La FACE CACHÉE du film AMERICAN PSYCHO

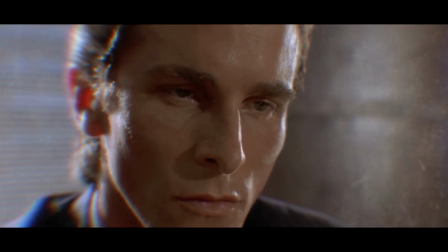12:18 On peut même le remarquer par exemple dans la scène des cartes de visite, où Bateman va petit à petit avoir le visage de plus en plus suintant.
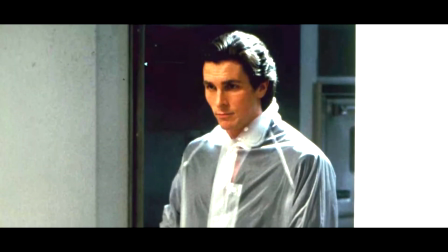12:25 Passons du côté des autres acteurs, par exemple Jared Leto.
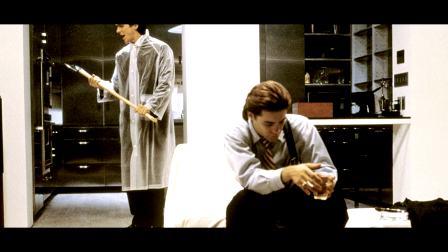12:28 Lui va faire ses scènes de manière tout à fait classique, mais il va être mis à l'écart pendant les répétitions du meurtre de Paul Allen.
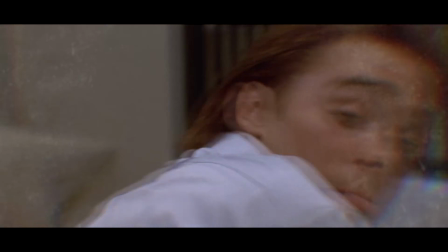12:35 Donc la tête qu'il fait là, c'est une réaction totalement authentique et improvisée, même si elle dure une seconde.
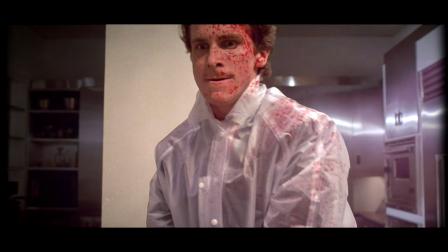12:41 Ensuite, l'équipe va balancer du faux sang sur le visage de Christian Bale pour bien appuyer le meurtre. Problème, sur la première prise, ça va lui recouvrir que la moitié de la face.
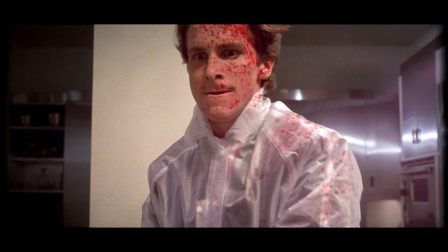12:49 Et au lieu de recommencer, Mary Aaron va faire un parallèle avec l'œuvre L'étrange cas du Dr. Jekyll et de Mr. Hyde.
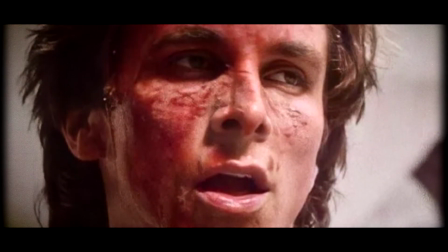12:55 Elle va au final garder l'idée visuelle de la double personnalité de Bateman. Willem Dafoe n'est pas présent longtemps dans le film.
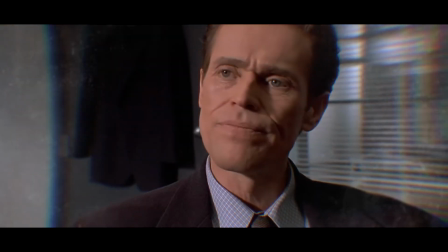13:02 Ses scènes restent quand même marquantes et il y a une raison à ça. Mis à part que c'est un super acteur, la réalisatrice va tourner trois scènes avec lui, qui seront très particulières.
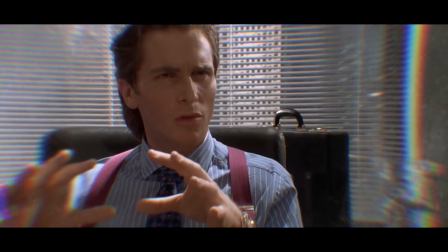13:11 En gros, il devra jouer de trois façons différentes. La première, en étant sûr et certain que Bateman est le tueur de Paul Allen.
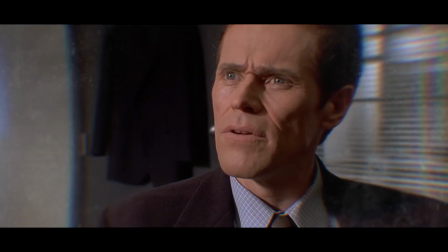13:18 D'une autre, où il le soupçonne. Et la dernière, où il ne se doute d'absolument rien. Dans le montage final, chacune des intentions de jeu seront mélangées pour que le spectateur s'y perde. Je vous invite fortement à revoir ces scènes, rien que pour apprécier le jeu d'acteur sans défaut de Willem.
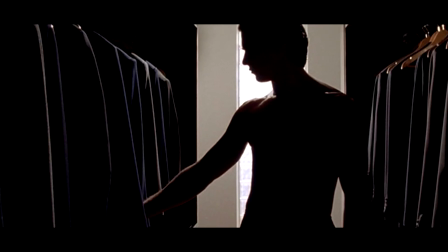13:33 Un des points importants du film, ce sont les objets qui font de Bateman ce qu'il est. Pour ce qui est de ses accessoires et de sa tenue, ça va être un peu plus galère.
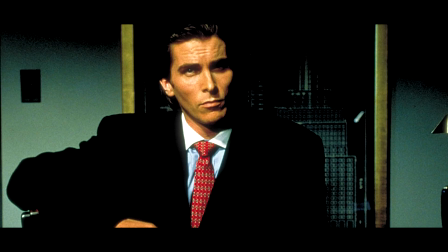13:41 Parce que certaines entreprises américaines ne voulaient pas être associées à un psychopathe. Par exemple, il y a un moment où Bateman est dans son lit avec deux femmes.
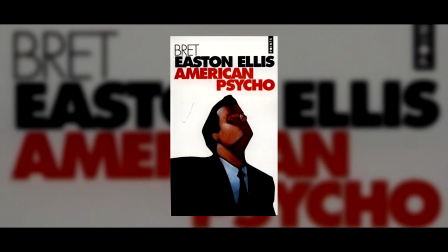13:48 Et l'une d'elles va lui toucher sa montre. Dans le livre, il va explicitement dire « Ne touche pas ma Rolex ».
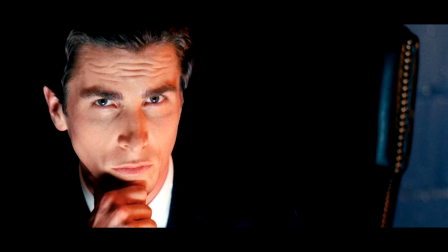13:54 Mais le problème, c'est que Rolex a interdit de porter ou de nommer leur marque dans le film. La Rolex a donc été remplacée par une Seiko, une montre bien moins chère.
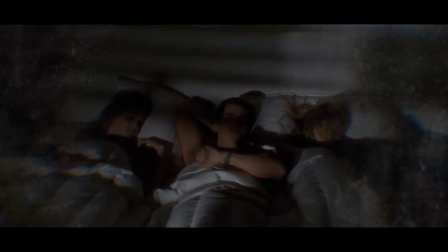14:02 En conséquence, dans la scène, il dira à la place « Ne touche pas la montre ». Pour ce qui concerne les lunettes, il en portera deux paires dans le film, dans deux scènes distinctes.
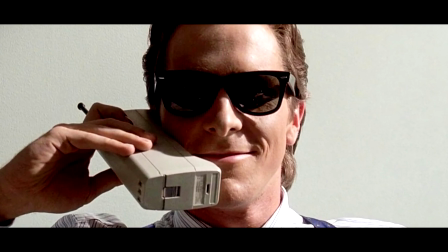14:11 Les légendaires Ray-Ban Wayfarer, qui sont de très bonnes amies d'Hollywood,
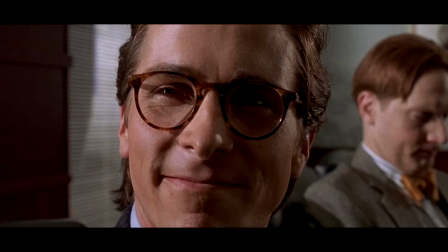14:17 qu'on peut de suite reconnaître dans la scène où Bateman discute avec son assistante. Et l'autre père est une Oliver People qu'il portera uniquement dans la scène des cartes de visite.
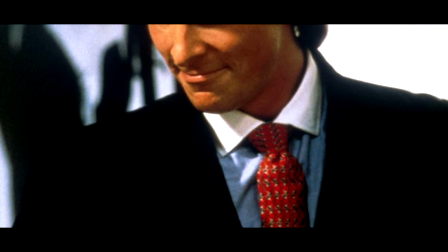14:26 La musique du film c'était quelque chose, c'est même un point encore plus essentiel puisque Bateman en est fou.
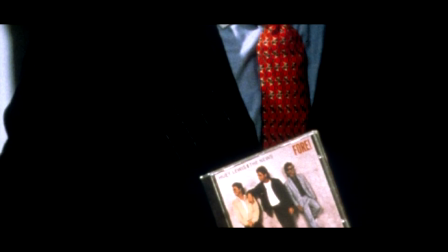14:32 Notamment Huey Lewis and the News et son titre Hip to be Square
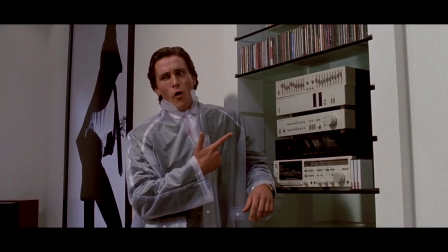14:39 qui accompagnera la scène culte dans l'appartement du psychopathe.
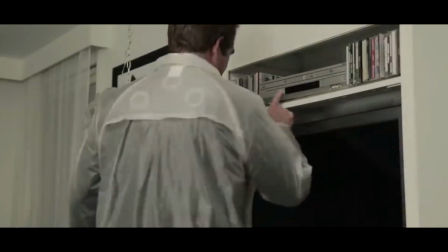14:42 Lewis participera même à une parodie où il rejouera cette scène, mais avec le film American Psycho à la place de sa chanson.
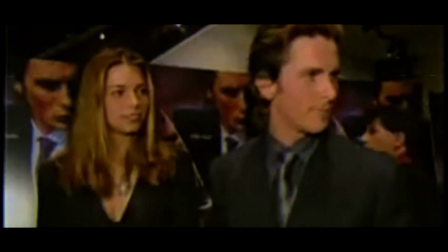14:50 Cette semaine plus tard, le tournage du film est enfin terminé. Et le film va faire sa grande première moins d'un an plus tard au festival du film de Sundance le 21 janvier 2000. Lors de la première du film à Sundance, plusieurs spectateurs ont quitté la salle pendant les scènes les plus violentes. Certaines critiques ont apprécié la performance de Christian Bale dans le rôle principal et ont approuvé l'esthétique stylisée et satirique du film. Tandis que d'autres ont critiqué sa violence graphique et son traitement des femmes. Le film a également suscité la controverse en raison de son contenu et de sa classification pour adulte. Autrement dit j'ai bien l'impression qu'à l'époque il y avait une certaine fragilité parce qu'avec ce qui sort aujourd'hui on sent que plus de 20 ans après le cerveau s'est bien ramolli et accepte mieux la violence. Bon malgré quelques polémiques qui subsistaient toujours et encore pour la même raison le film a quand même acquis une forte fanbase. Et j'ai envie de dire que c'est aussi devenu un film culte de mon point de vue. Et j'ai aussi envie de rajouter que Patrick Bateman, c'est quand même un des meilleurs rôles de Christian Bale.
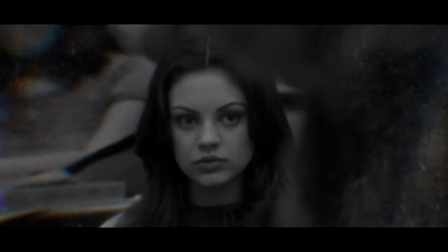15:48 Mais il s'est passé quoi après cette sortie au succès en demi-teinte ? Et bien après la sortie du film, des petits malins vont décider de sortir un deuxième opus avec Mila Kunis.
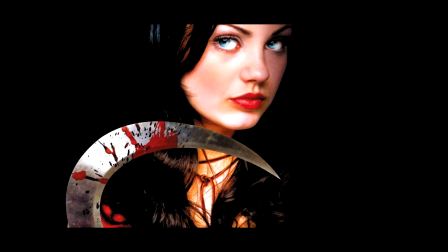15:56 Et quel deuxième opus ? Je me suis infligé cette daube exprès pour cette vidéo parce que ça aurait été mal honnête de ma part de dire que c'était nul sans même l'avoir vu.
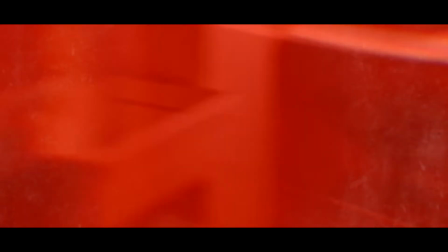16:04 La conception de ce second film était simple, de base ça devait s'appeler en français la fille qui ne mourait pas, et il n'y avait aucun lien avec American Psycho.
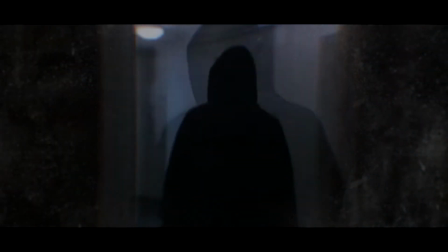16:13 Mais aucun rapport ! Et en fait, au début de la production, ils vont décider comme ça que le film allait être une suite.
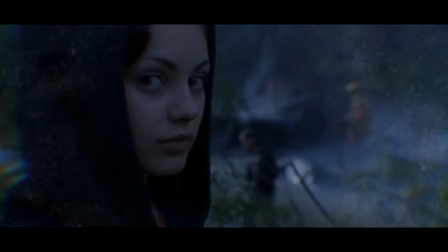16:19 Ils ont donc fait mourir Patrick Bateman, joué par un acteur inconnu, histoire de pomper un peu le premier film et nous chier la suite.